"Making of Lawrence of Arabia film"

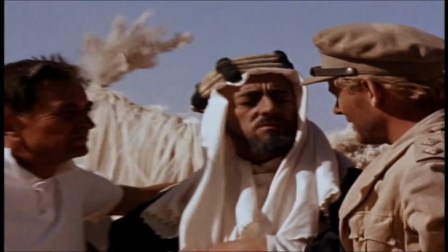23:08 Or can you say it as if you're being amused by the other man? That sort of thing. Part of a director's job is tickling a talent, particularly with actors. David Lean didn't like actors very much in his personal life.
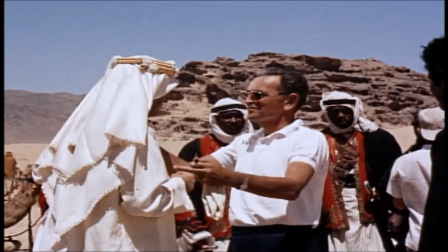23:25 He was wonderful to them while they were shooting, but in the evening he didn't like actors.
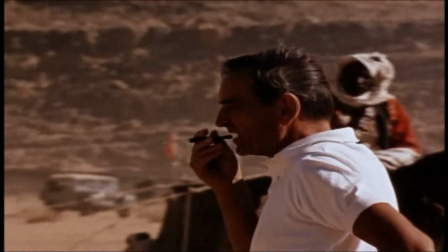23:30 He didn't like to eat with actors. He thought they were very vanitous and uninteresting.
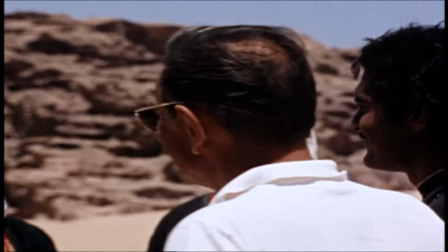23:35 They talked too much about themselves. But he sort of adopted me. I felt somehow that he considered me as a son, in a way. He was very protective of me. So we had a very close relationship. Although he was very aloof, he was not somebody you could get close to.
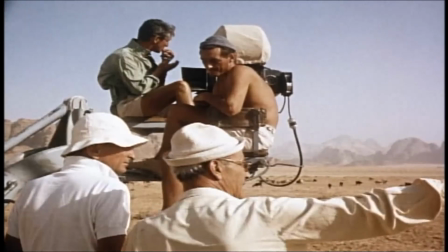23:56 Freddy had this wonderful ability that he was always ready. If the call was 8.30 in the morning, say, at 8.25, he was ready to shoot. Now, we spent many a morning with David inside the caravan saying, tell Freddy I'm not ready yet.
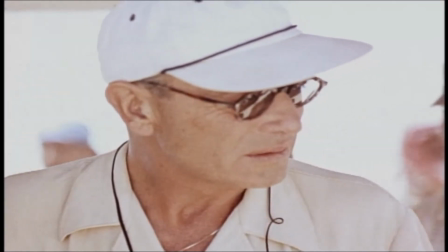24:12 And Freddy said, we're all ready to shoot. Well, can't we shoot? Well, Dave was not ready for it yet, Freddy.
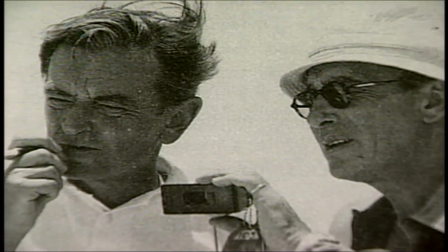24:16 At times, the situation was quite spiky because Freddy wanted to get on. David hated coming out and getting started.
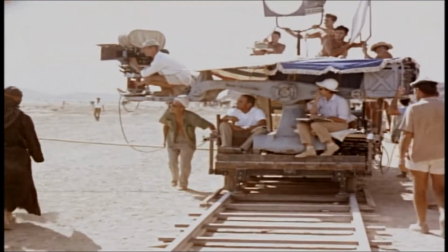24:24 Once he did, it was all right. Freddy went over to the Panavision offices in Los Angeles and personally picked all the equipment out himself.
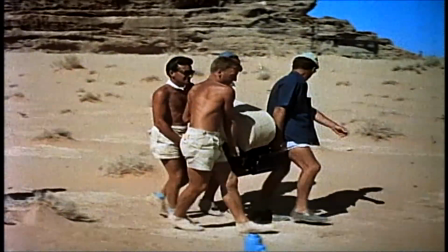24:31 It was all hand-picked. He chose everything. He chose all the equipment, all the lenses, the whole kit and caboodle.
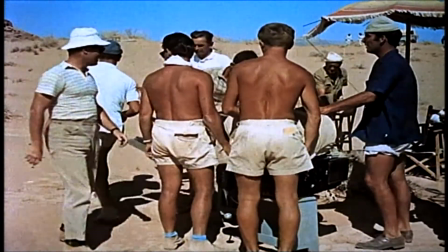24:37 And because it was a Panavision 65-millimeter camera negative, everything was very heavy and very big.
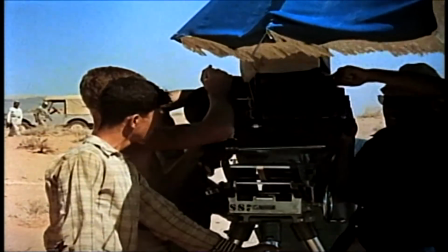24:42 There was nothing lightweight about it.
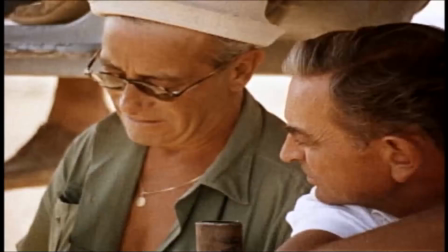24:43 Initially, at the beginning, we had problems where there was, like, little blotches on the film, and nobody could understand what that was.
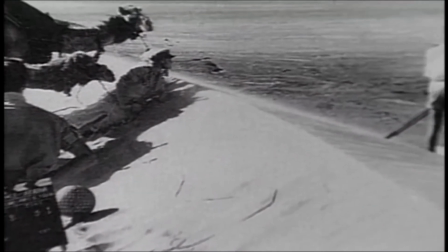24:51 And it was sort of worked out that it was actually because the negative in the camera was getting so hot. We had always a big sunshade over the camera and a wet cloth on the top of the camera, which acted like a bit of a refrigerator thing. Then we had a big catering truck with a refrigeration plant,
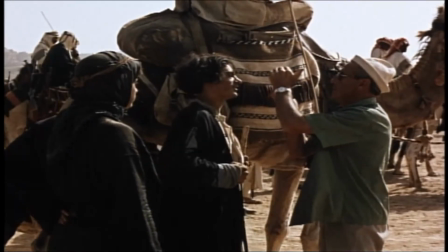25:10 so the film was kept in a refrigeration truck, so there was no problem about that.
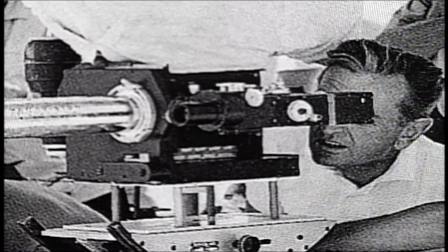25:17 You had no modern direct through-the-lens viewfinders at all like you've got nowadays. They're all offset.
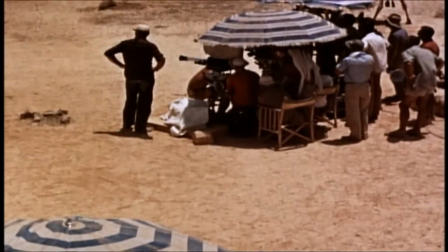25:23 What you saw in the viewfinder was not what the camera was seeing, and in particular that posed a great problem with the shot of Omar Sharif coming out of the
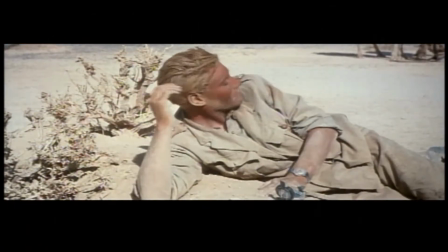25:30 Mirage which was all done in one take with a 450mm lens for that shot.
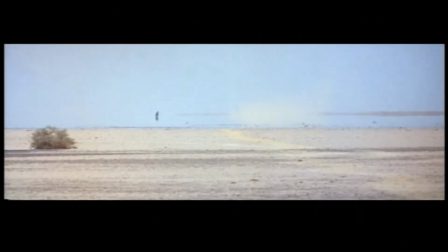25:35 The Mirage, what an entrance for an actor.
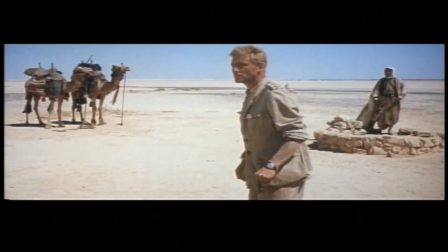25:39 We picked the locations, we did tests, because you can't really photograph a Mirage.
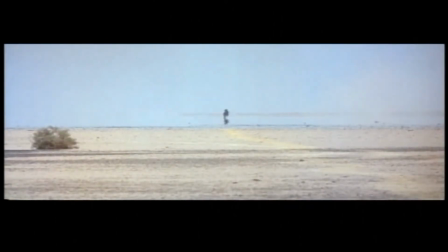25:45 Each cut had to be measured.
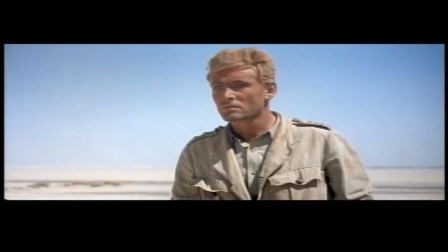25:48 The cuts back onto Lawrence had to be calculated with the cuts the other way onto the Mirage. so the Mirage suddenly came into reality. Highly professional, but it wasn't emotionally working for me. I said, I've got to do something, David, here.
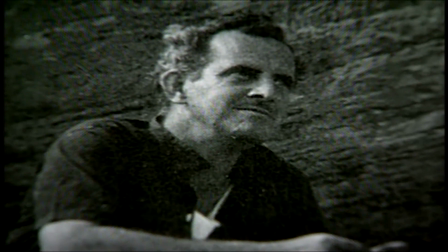26:03 And in fact, on the screen, it's not very obvious,
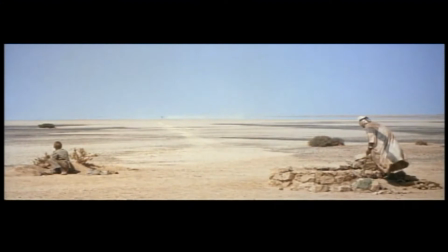26:07 but we painted the white desert out, leaving the middle of the screen white into nothing. So the audience's eye went to the Mirage. And I had a last-minute idea.
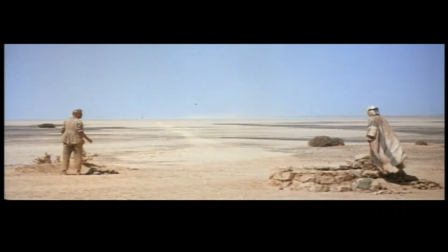26:18 We painted white lines going towards the Mirage. These lines are about a foot wide, camel tracks,
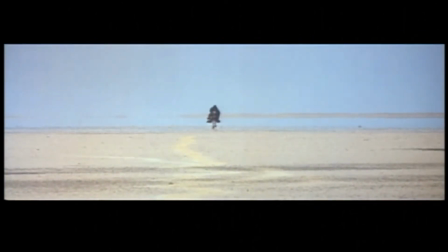26:27 because camels' feet go one in front of the other and leave a track only a foot wide.
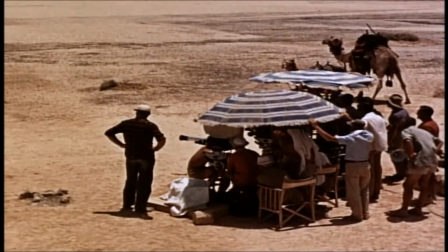26:32 They don't spread out. We shot the scene. It worked. David actually came up to me.
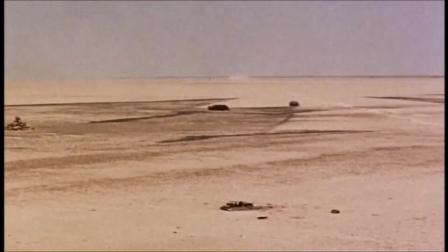26:38 He said, I don't know how long you're going to live, John, but if you live to 100, you'll never do a bit of emotional designing than that. And Peter came up. He didn't say anything, but he gave me a huge hug.
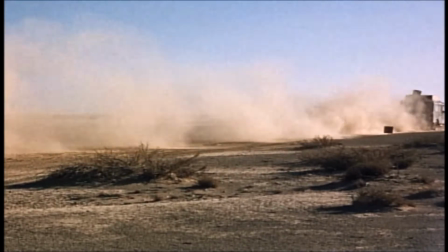26:49 We had two jeeps about maybe a mile away, going round and round and round, churning up the sand.
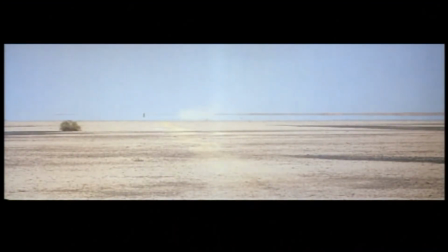26:56 So there was a complete sandstorm as a background of the shot. And it was out of that sandstorm that Sharif rode. And he rode up from infinity. That was, you couldn't even see him through the camera at all at the beginning.